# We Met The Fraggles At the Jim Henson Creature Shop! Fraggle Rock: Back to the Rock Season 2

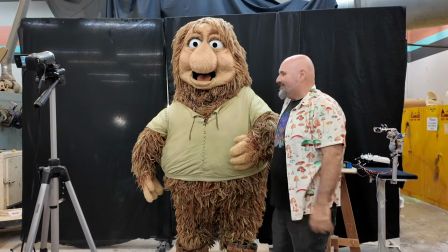23:40 Getting all the secrets away. I'm just kidding! You know, it's fun. The internal structure is basically layers of hooping.
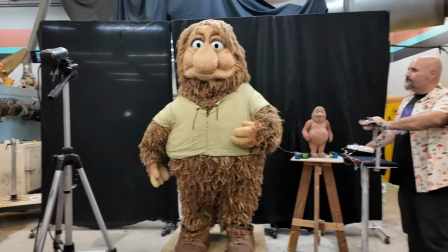23:48 So there's hooping covered in net, and then all of the yarn is hand-tied piece by piece to create his fur.
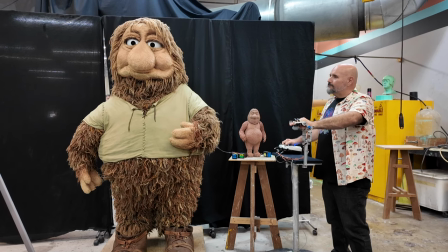23:56 So it's basically, the air still kind of gets through there. so it's you know certainly not not
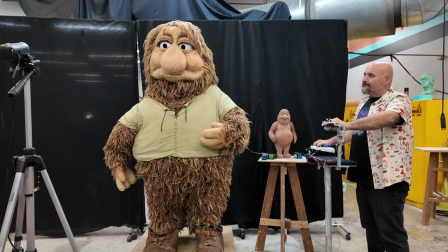24:04 cool but it's but the air still there is still a bit of airflow
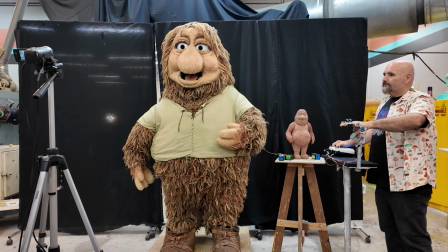24:09 inside so yeah strand by strand it starts
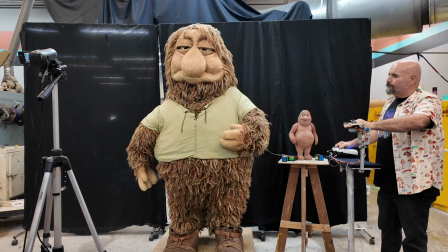24:15 at it starts as just a skeet of yarn and then bit by bit each
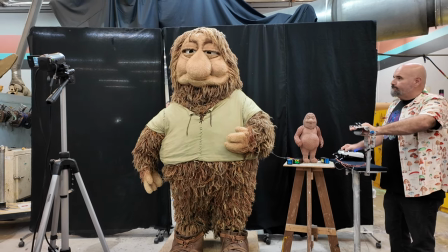24:21 of those is tied into into the base netting if a real sized gorg were to come in this room he'd be 18 feet tall So,
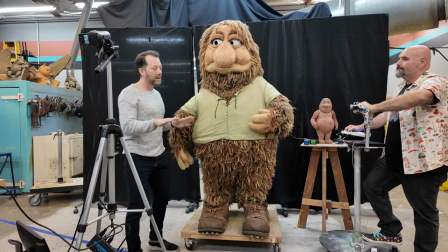24:30 yeah, so how it goes, you know, doozers are the smallest,
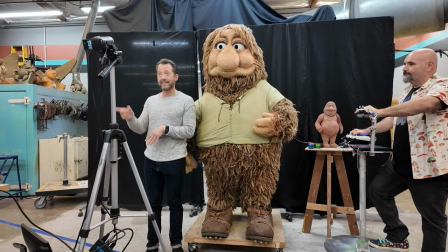24:33 they're six inches, they're knee-high to a fraggle, fraggles are about 18 inches, and they're, so they're real size to humans,
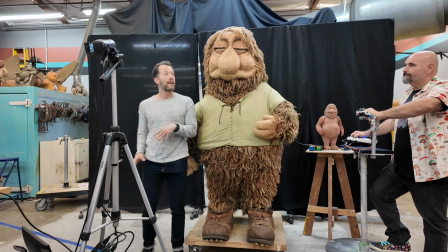24:39 like their size here is how they would appear in real life, but the gorgs are supposed to be much bigger than they actually are,
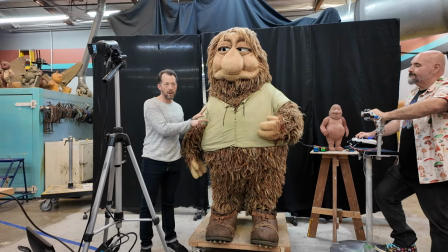24:45 so whenever you see the fraggles in the gorg's garden, they're either shot on blue screen and shrunk down,
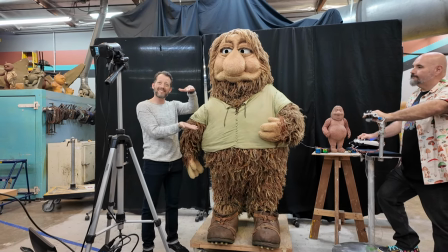24:50 or we also have these little mini fraggles that are basically like rod puppet fraggles,
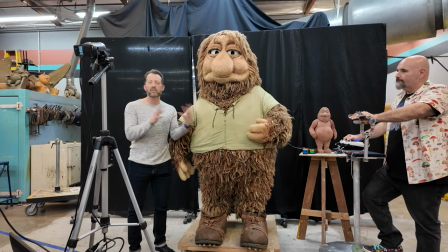24:54 We don't use them as much as the original series did because they don't look quite as great on camera anymore.
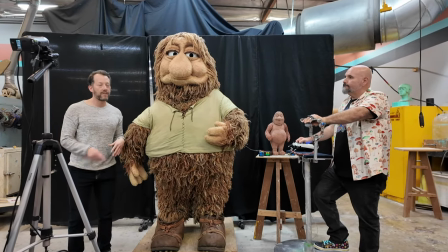25:00 But with the advent of CG, like in the first season, the first episode, there's that wonderful shot of the Fraggles running around the garden.
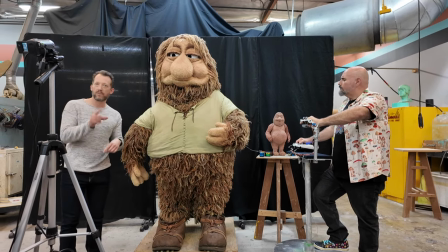25:07 Those are CG Fraggles. And so we're able to kind of use a combo of those mini puppet Fraggles, blue screen, and CG Fraggles to kind of get everything they need them to do.
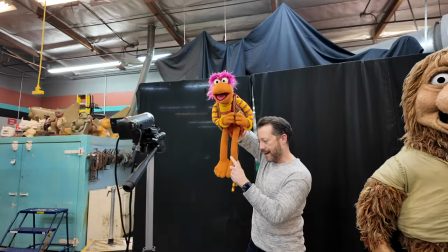25:16 If you look here at the television screen in front of you there, I'm looking right at you hopefully there. You can see the camera.
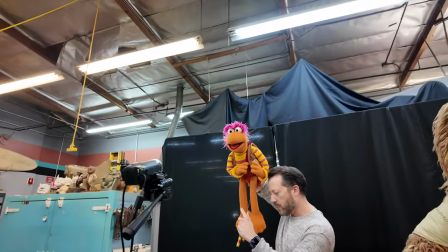25:21 And this right here is pretty much the most basic form of television puppetry you can do. As you can see, I'm holding Gobo up over my head and looking here into the camera.
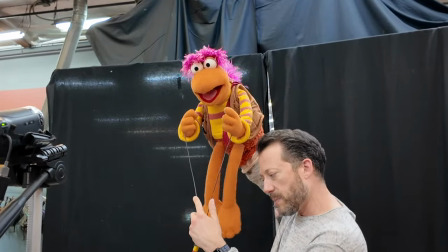25:30 And I'm watching the monitor. And that's really what kind of lets me see what you see so I can make sure things look really good.
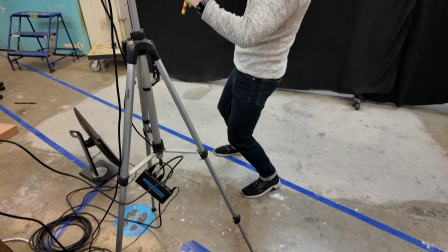25:35 I can make sure I'm in the center of the shot. I can make sure I'm looking the right way, looking right here down the barrel, coming in close, even closer.
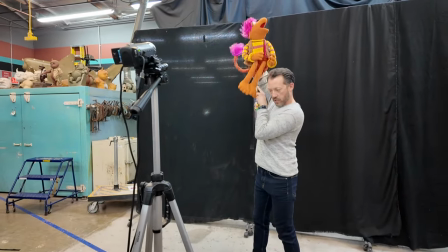25:43 And, you know, make sure my head's out of shot. Make sure he looks pretty good. Runs in and out of frame.
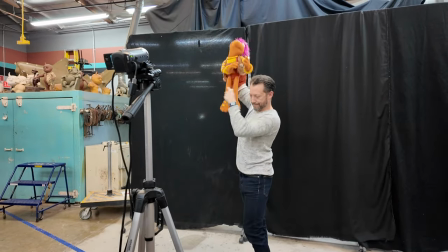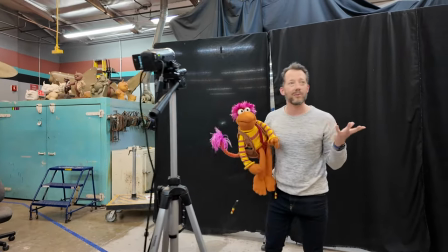25:56 And this is the most basic form of puppetry that we do, but as you can see, it's all about what we see in the monitor.
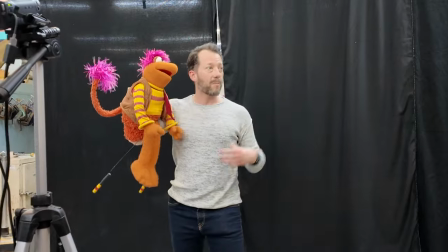26:02 We never look at each other on set, we're never really making eye contact as performers, we're not really, like you would with another actor, right, we're not looking in each other's eyes.
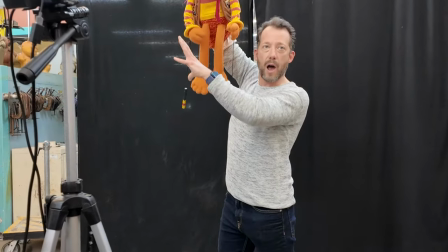26:10 We're always watching that monitor so we can compose the shot and make sure the puppets look as good as possible on frame.
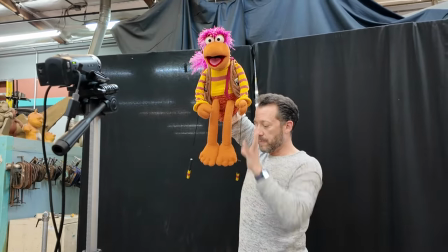26:15 And it's helpful for a lot of reasons, not just because the puppets look good, but also we can help the director out.
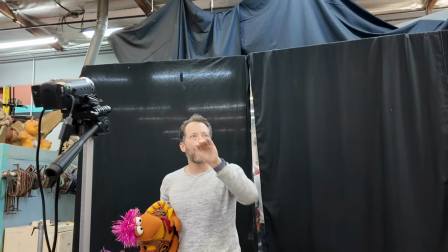26:20 So if the director has a vision of having that puppet run a certain way and hit a certain piece of the of the cave wall and bounce off,
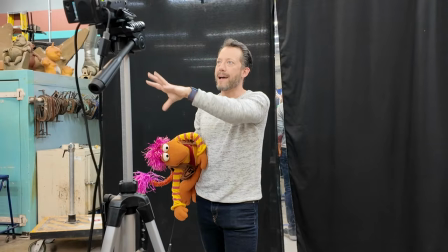26:27 we can see that happen in the camera in real time. You know, as an actor, as a human doing it, you couldn't watch yourself.
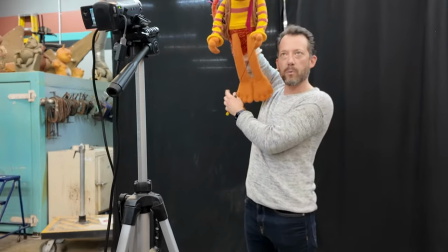26:34 You'd have to have someone tell you. So it just, we kind of become our own puppetry directors on camera too.
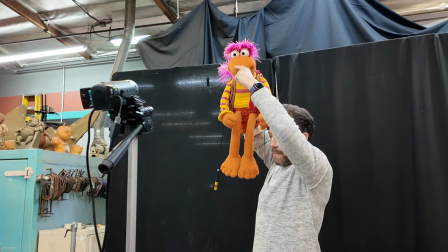26:40 And there's something called the Magic Triangle.
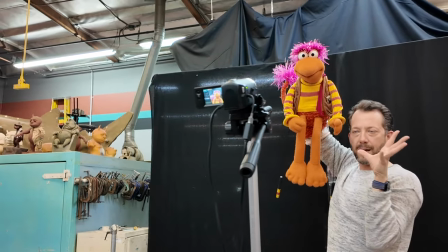26:42 I don't know if you guys have ever heard about that, but Don Saline, who was one of the original puppet designers for the Gemetta Company, kind of coined that phrase.
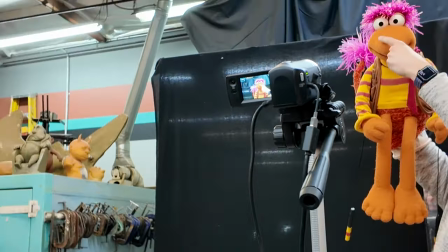26:50 And basically, it's the perfect alignment between the two pupils and the nose as this kind of magical triangle.
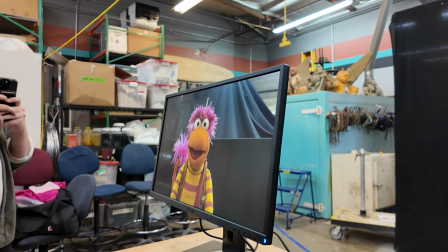26:56 And when they're just right set, for some reason, it looks like he's looking right at you and that focus is completely right.
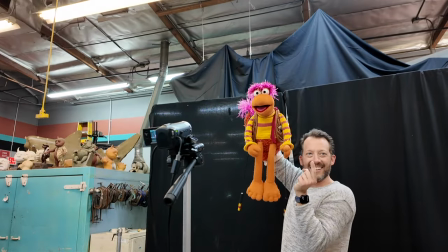27:02 And you don't really notice it till it's not. When it's off, you're like, what's wrong with him?
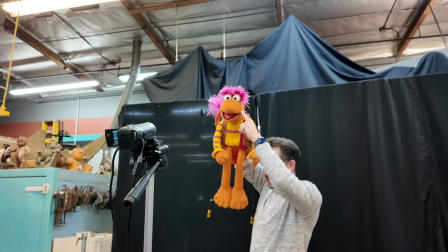27:07 But when you get it right, it really looks like that character is kind of staring right into your eyes and into your soul.
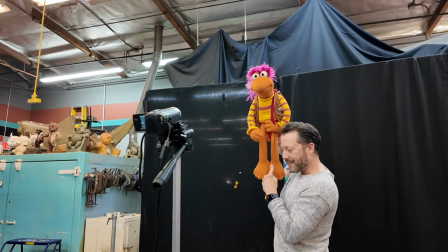27:12 And obviously, the lip sync, so it doesn't look like I'm in a badly dubbed movie.
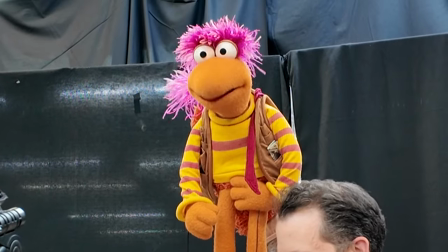27:19 There's a big difference between this and this.
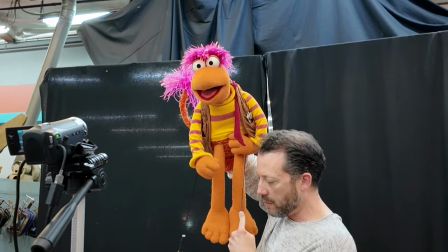27:23 And it's really using that camera as the one point of view and taking advantage of how just the smallest motion,
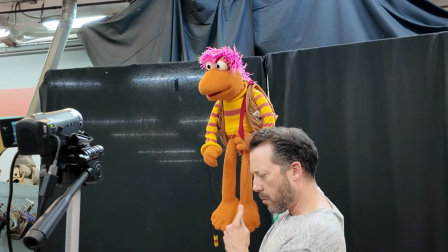27:30 like a little look down can look kind of thoughtful, or a look up can be like discovering something new,
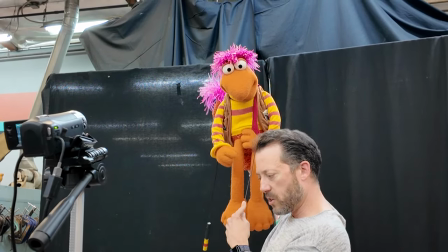27:37 but just a little curl the lip and look down can look super sad. He doesn't have any tricks inside of him, he doesn't have any eye blinks or anything special inside his eyeballs.
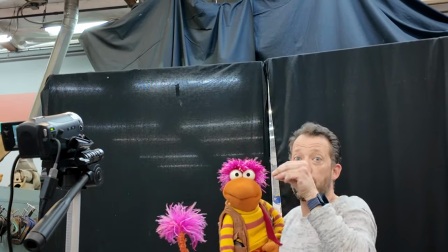27:46 It's really just the way I'm moving my hand.